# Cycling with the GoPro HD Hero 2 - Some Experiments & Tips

Hi folks, this is Bart from BartB.ie. For the last while I've been experimenting with videoing myself cycling with the GoPro HD Hero 2, and I've been experimenting with quite a few different ways of doing things, and I just thought I'd share how I'm getting on and some of the experiences I've been having. Hopefully it might save some of you having to do quite as much experimentation as I've been doing.
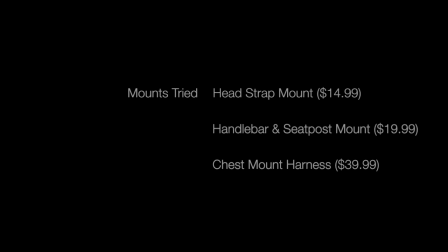22s
I've been experimenting basically with three different ways of mounting the camera so first off mounting it to my head using the basic head mount that came with the GoPro outdoor kit then I purchased the handlebar kit from GoPro and experimented with that for a little and then finally I went for the chest
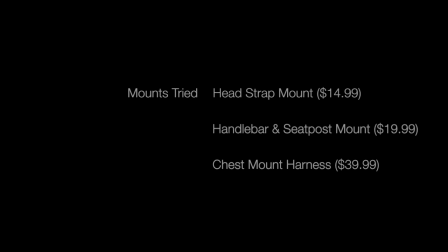39s
mounted kit which is actually quite expensive but you know it's quite good actually so I experimented with that as well so we'll go through how I got on with all three of those options.
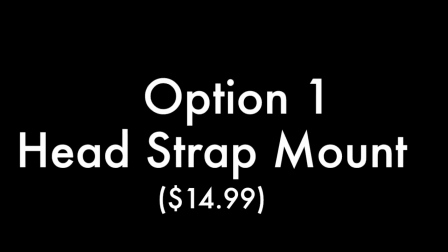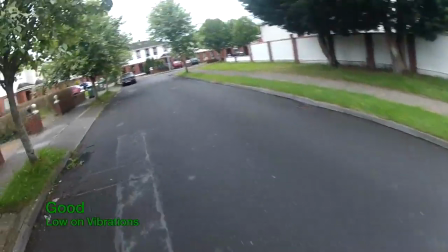56s
Let's start by looking at the simple head mount. So this is just a video of me cycling around the block with the GoPro mounted to my
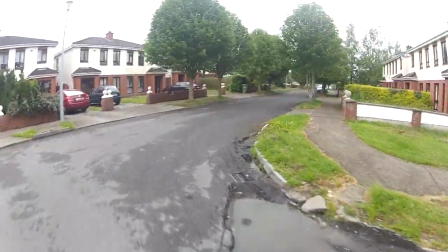63s
head and you know basically it's going to make you seasick.
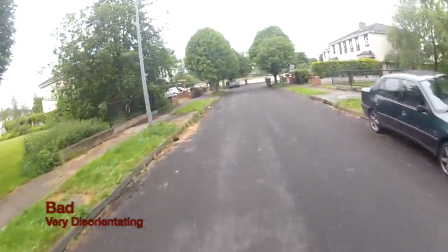68s
You need to look left and right so you don't get killed and in the process all of your viewers are going to chug up their dinner.
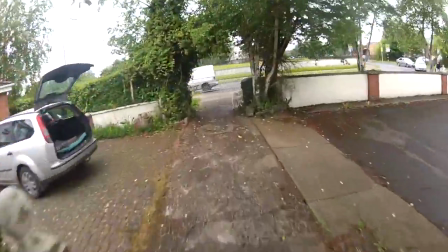75s
So really not very good solution at all in my opinion the only advantage it has is that it's quite low on vibrations because you
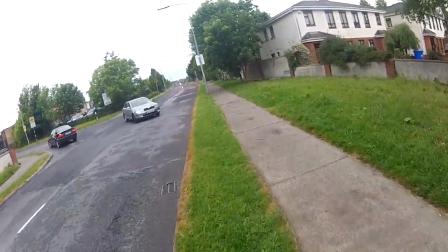83s
know your body tends to insulate your head from vibrating no matter what's going on but really I don't think it's viable unless you like throwing up.
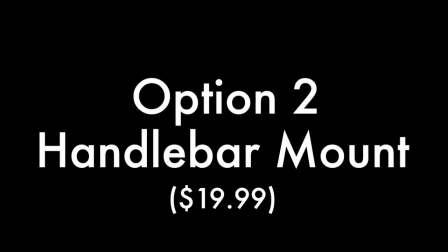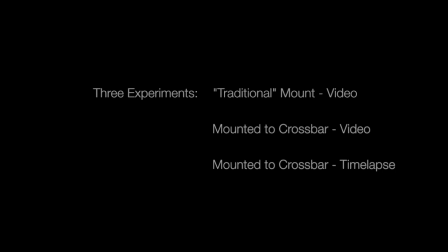97s
After I realized how badly the head mount would work the first thing I tried was to purchase a handlebar mount or officially a handlebar and seat post mount from GoPro's website so they come in at about twenty dollars and I didn't just try this in one way.
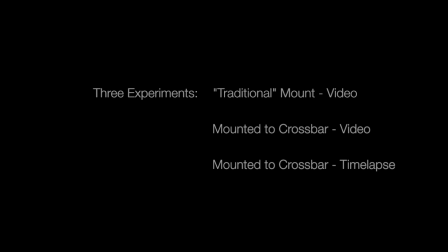112s
I actually tried using this mount in two different physical mountings and three different ways of using it. So first off I just mounted it to the handlebar in sort of the quote-unquote traditional way and went for a cycle to see what I saw and then I tried mounting it in a rather interesting way to the crossbar and I tried that both as video and as a time-lapse and
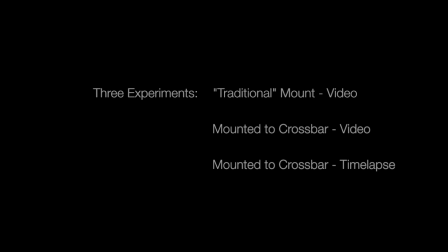132s
you'll understand why as we look at the video.
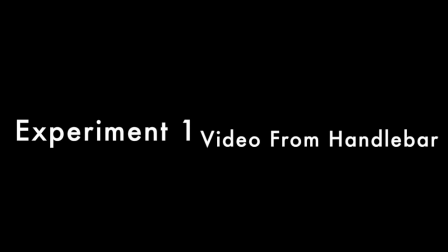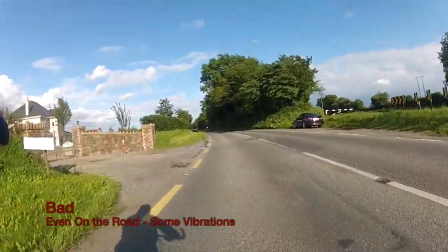140s
So let's start by just looking at using the GoPro on the road when mounted the handlebar,
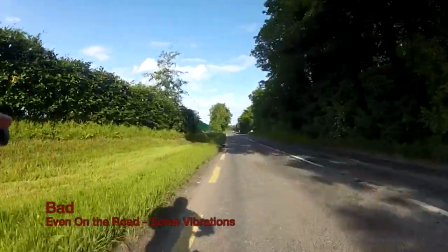147s
and straightaway what you should see is that even on a decent road, there's actually quite a bit of vibrations travelling up through the front wheels,
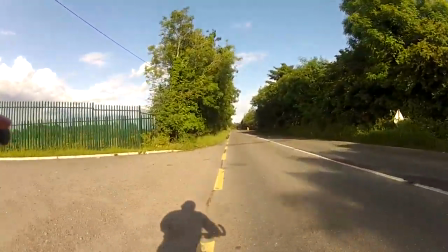156s
through the frame and up to the handlebars, and because the camera has a rolling shutter, as is the norm,
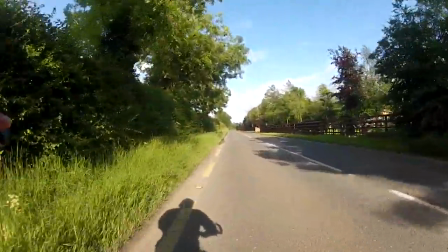162s
that gives funny distortions when the vibration kicks in and the scene sort of wobbles kind of unpleasantly.
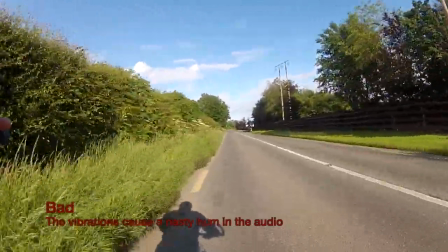170s
the next thing that you'll notice is that the vibrations also cause a horrible hum to be heard the whole time now i've actually turned
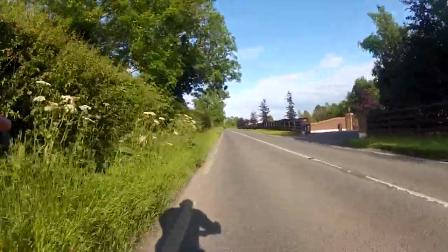178s
the volume on the track down dramatically here when i've included it in this compilation basically it just maxes out the sound the whole way up to 100% and
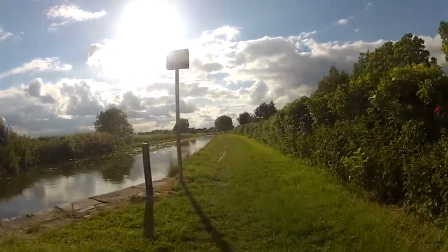187s
it's just constant horrible hum which is the tires vibrating on the road and even when you go off-road you still get that same horrible
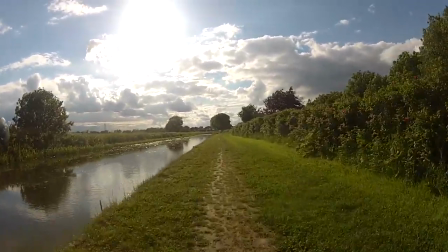193s
hum so that's there's really nothing you can do about that's just a factor of you know you've connected it to something that's vibrating.
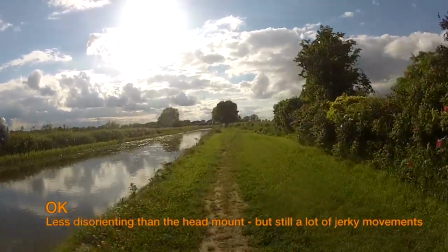203s
Obviously compared to the head mount the handlebar mount definitely is
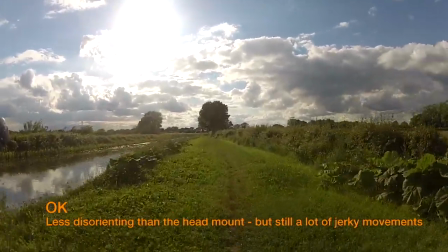207s
less disorienting because the camera's always pointing vaguely in the direction the bicycle is moving
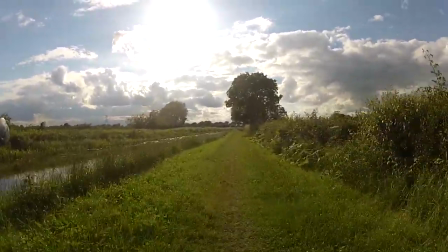212s
but you actually move the handlebars quite a lot more violently than you actually move the direction the bike is going so it does kind of give you sort
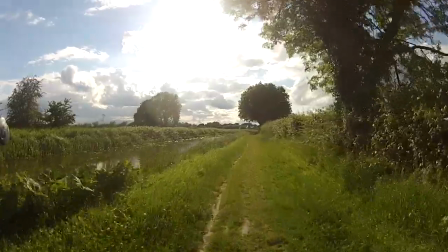221s
of a side to side and swaying particularly when you're going off-road and you're dodging around obstacles and things and this effect is
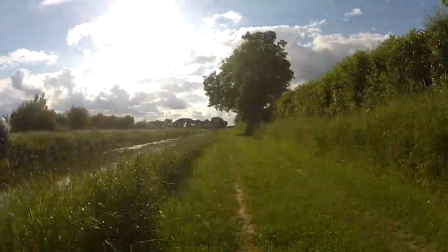227s
magnified dramatically if you try to speed up your footage to try sort of you know compress time for a long cycle.
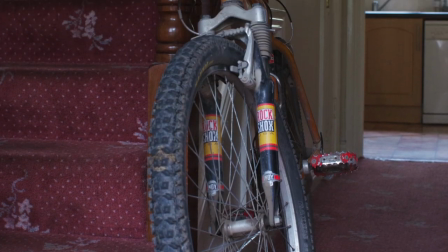244s
To try to get around the problem of the handlebars sort of going side to side too much and basically having the whole shot sort of shake around
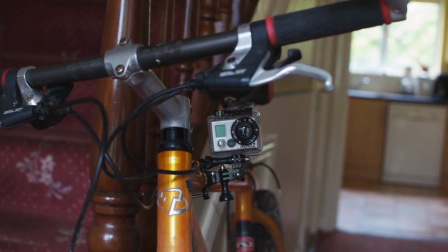250s
horribly when you speed it up I thought maybe the answer is to mount the camera to the frame of the bike because the frame of the
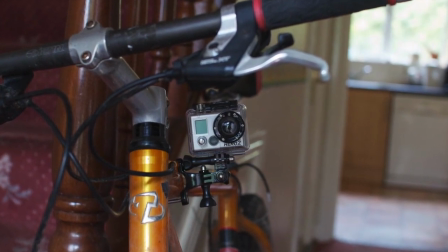256s
bike is pointing in the direction the bike is going much more than any other part of the bike and so I had to use the 90 degree turn and sort
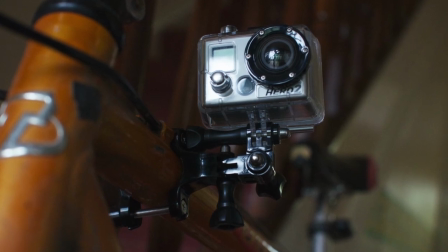264s
of arrangement so on the crossbar underneath the handlebars it does give you the advantage is you can frame the handlebars in the shot
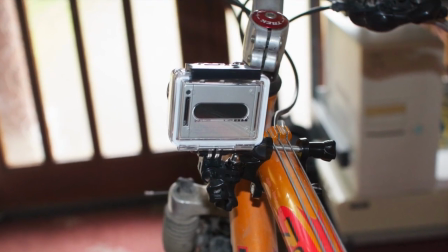272s
so you really get the sense that you're cycling which you definitely were missing with the basic handlebar mount and so I gave that a go.
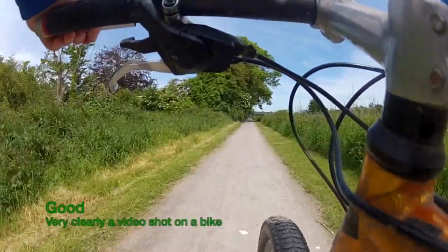284s
As you can see very very clearly this is a video taken on a bike.
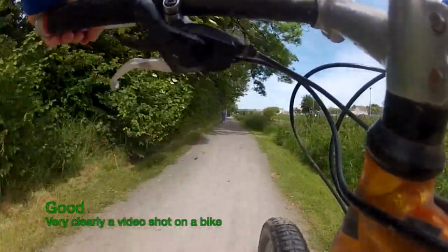289s
You can watch the handlebars moving independently of the frame and you definitely know that you're
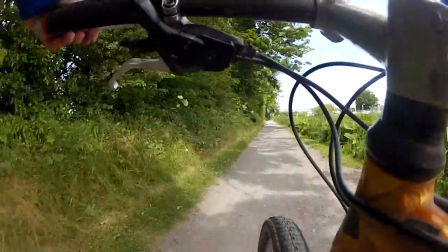293s
cutting down on the side to side shaking which will make the footage
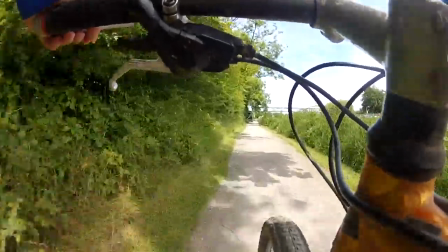298s
nicer to speed up but as you can clearly see here on what's a
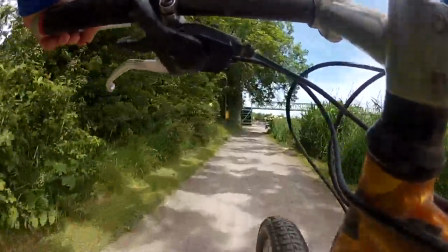304s
very smooth surface the vibrations are much much worse and I actually
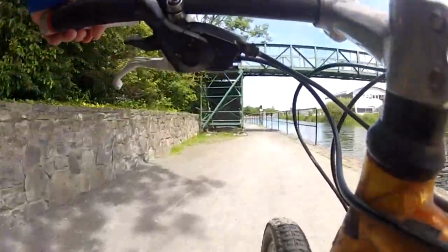309s
put it down to the 90 degree bracket not being rigid enough it allows the camera to vibrate
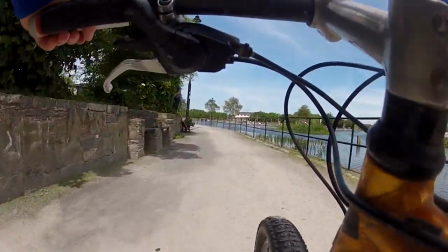316s
in a way that just mounting it directly onto the handlebar mount just never did needless
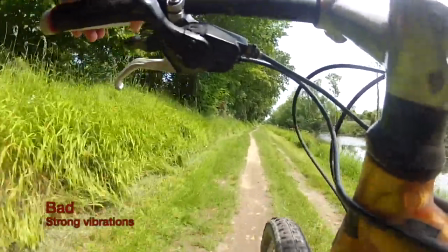323s
to say this effect gets much worse when mountain biking so the rolling shutter just really really kicks in to the
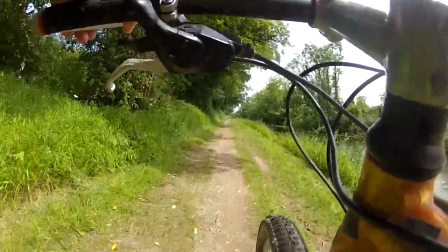329s
point that it becomes absolutely horrible. As you can see here that footage just isn't watchable, you nearly get seasick from the rolling shutter effect,
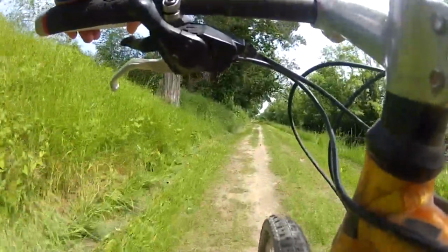337s
so the vibrations really do seem to kill this particular mounting choice, but there is a way around that problem.
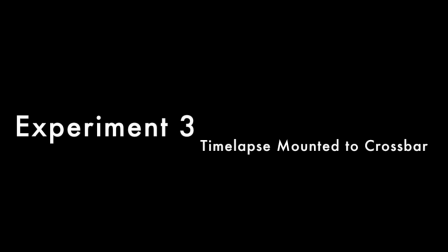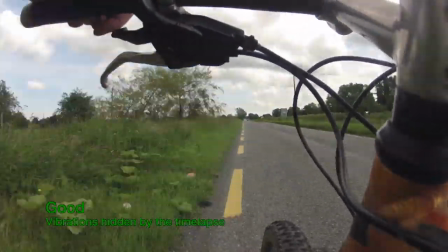351s
The way I've discovered of getting around the vibrations from having it mounted with the 90 degree bracket on the crossbar is simply to
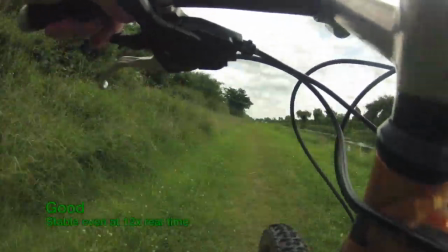359s
use time lapse so what you're seeing here is a time lapse taken every half second so two shots a second and there is still if you look very carefully you'll
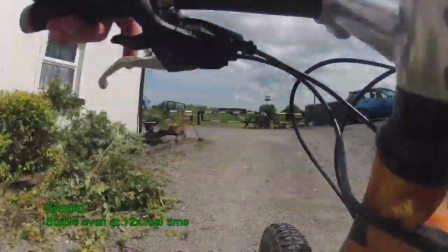368s
notice there's still small amounts of rolling shutter effects but they're quite subtle because the vibrations are short enough that
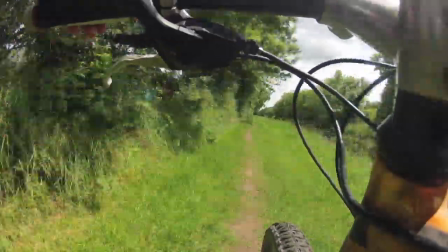375s
you do get away with getting a fairly clean shot each you know twice a second in this case and so as you can see when you put it together you get actually quite a
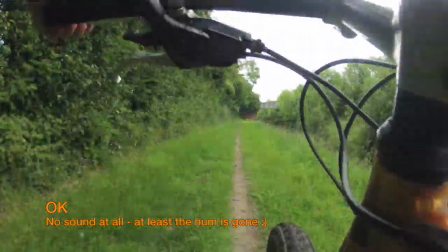382s
stable view the distance horizon isn't jiggling around too much the vibrations aren't really particularly
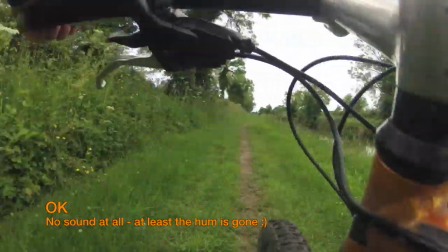387s
obvious even here as we're seeing an off-road scene you know it's quite stable and watchable
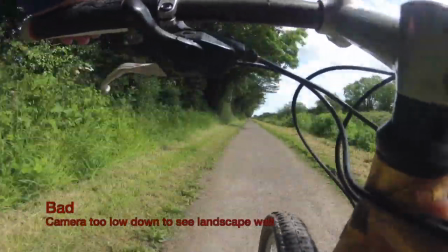394s
things aren't perfect of course there's always a downside to everything so the obvious one is there is no sound the next thing
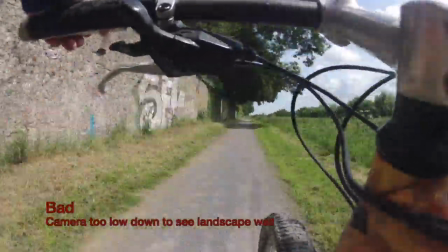401s
to note is that the camera is actually quite low down so although here we're at a beautiful part of the royal canal you can't even see the water because the canal is the
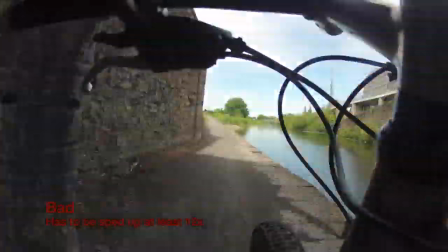409s
camera is so low so you know not perfect um also you can't do a time lapse in real time because
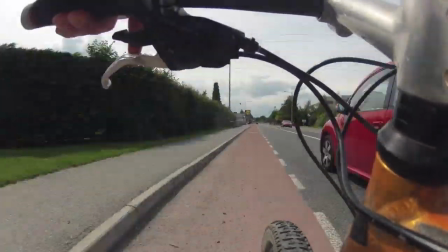417s
then it isn't a time-lapse anymore, so this is only useful if you want to speed up the footage. If you want it in real time, this isn't going to save you.
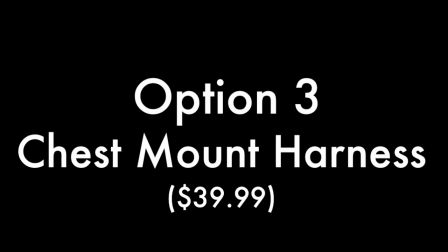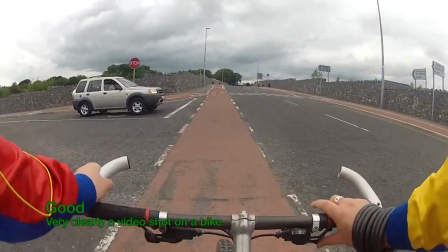431s
Although I was quite happy with the handlebar mount, particularly mounted sideways and done as a time-lapse,
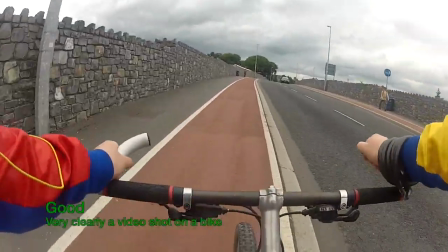436s
I was keen to try the chest mount as well, because I had a feeling that would give a particularly pleasing result.
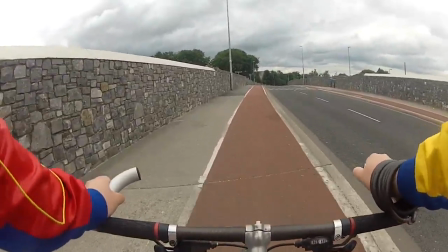443s
So the first obvious thing you'll notice is that it's very, very clearly a video of someone out cycling.
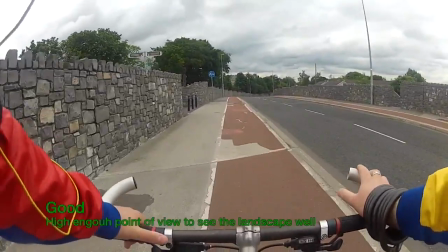450s
The other thing is, because your chest is much higher up than the handlebars, you have a much better view of what's going on.
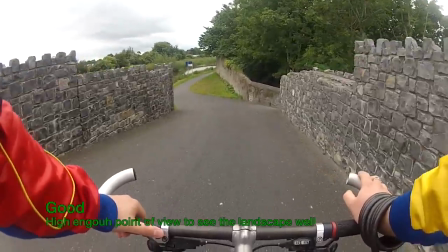456s
So, as you can see here in the clip, I'm about to turn around the corner and head down to the canal, and this time you're actually going to see that I'm cycling next to a canal because the camera is up high enough.
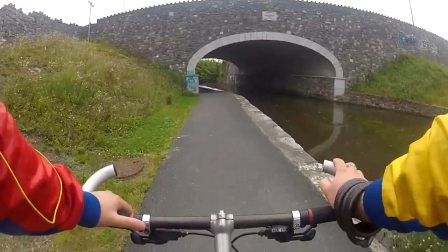466s
The next thing you'll probably notice is that the sound is actually okay.
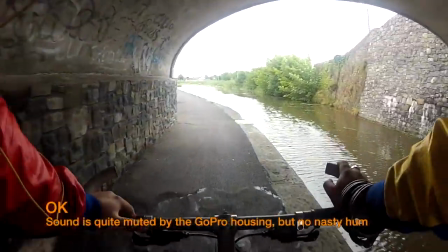470s
It's not spectacular, but I was using the full waterproof housing, which means the sound is muted even if the camera is sitting still.